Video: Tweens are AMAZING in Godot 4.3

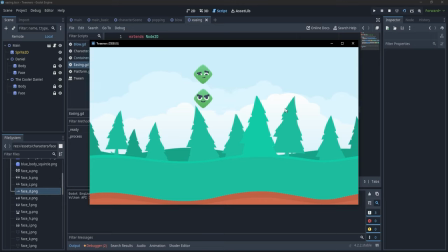(24:10)
The movement speed of our characters is very constant and because of that it doesn't really send any emotion. So what if we wanted to express something to the player to say that hey
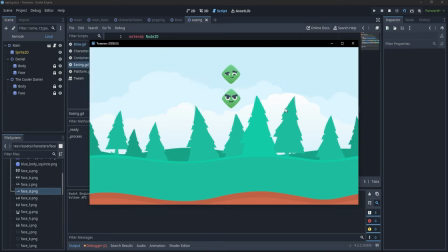(24:26)
this character down below is more angry so he's going to push harder or to come back harder or something like that. Well that's why I created this scene here with Daniel and the cooler
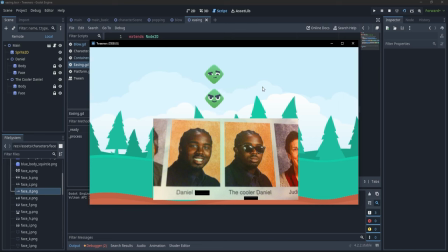(24:42)
Daniel and we want to make the cooler Daniel animate in a more cool way.
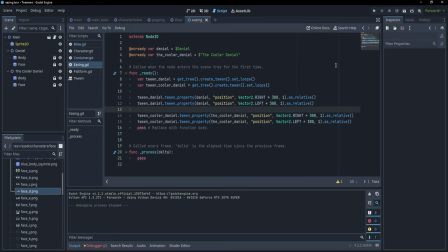(24:48)
So how are we going to do this if not with transitions and easing? Now a transition specifies a mathematical function that the movement should follow, and easing basically specifies how quickly we start the animation on that function.
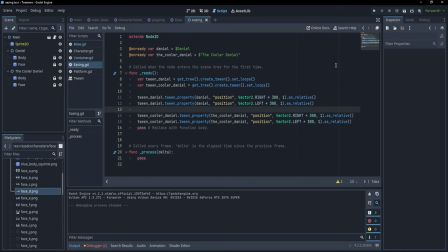(25:07)
Now, before I lose you, do you have to know math or these functions in order to be able to apply them? For the most part, you don't,
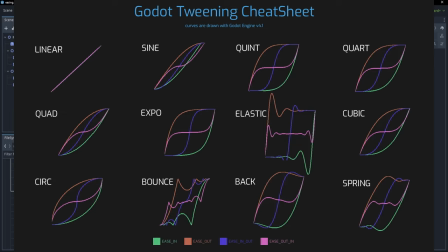(25:15)
because Godot actually provides a cheat sheet which we can follow in order to achieve the most commonly used transitions. Now, let's imagine that we wanted to do this transition. We only have to specify that the twin should follow the is
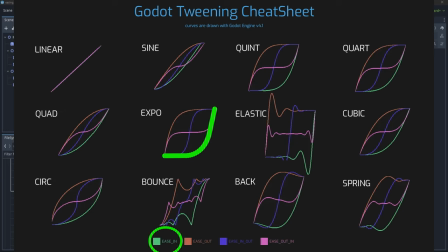(25:31)
in easing and also that the transition function is an exponential.
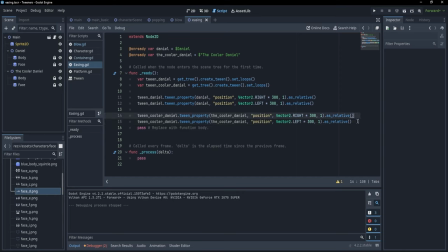(25:36)
So how do we do that in code? Well we could be chaining these functions here but since the lines are already big enough we can simply write them above. We can just say twin cooler Daniel and we can specify the easing. So set ease to what?
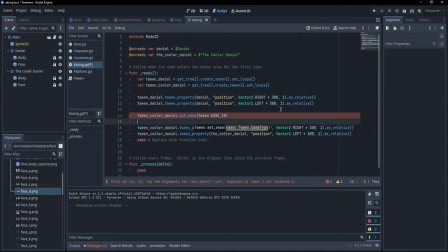(25:55)
Well we want to set the ease to ease in and what else we want we want the function to be between cooler daniel dot set transition to the transition which is exponential
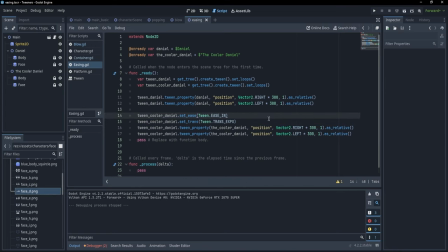(26:14)
okay so we wrote two lines of code and let's see how this looks like.
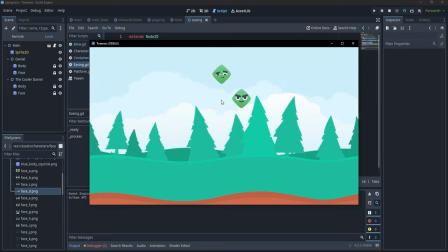(26:21)
Immediately you can tell that this character is angry and wants to smash something. It's got such a powerful movement. So you see what a huge difference just some easing does.
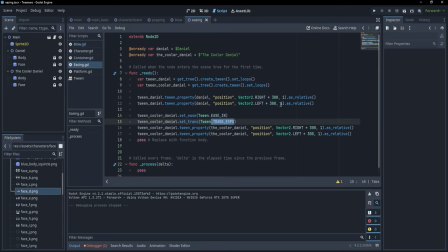(26:38)
And we can try any other transitions. So one other cool one is the transition elastic. This makes the character bounce a little so let's try it again it's something anyway and the spring transition and so on
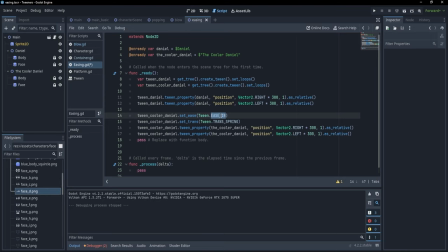(27:00)
maybe let's change the ease to ease in or ease out yeah maybe ease in out why not
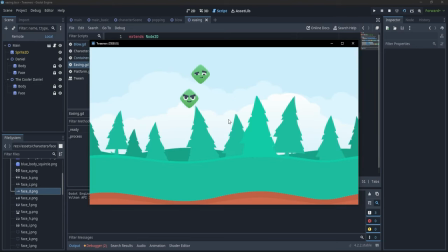(27:08)
and let's press F6 and yeah it's a pretty pretty cool transition.
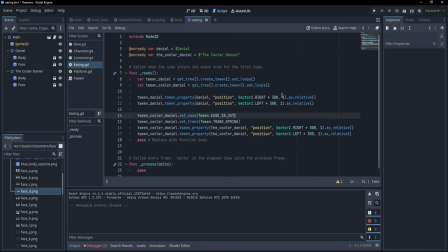(27:15)
Now I hope this has been helpful and I would honestly really want you to not stop here. Go right now in Godot and create some animations and show them to me. If you want you can send me a message on Twitter or you can make a post and tag me in
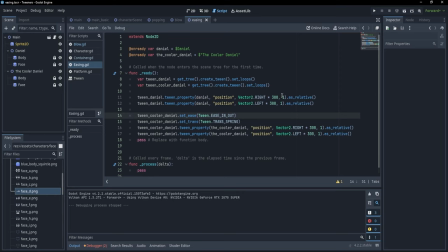(27:31)
that post because I would honestly love to hear from you and to see your animations.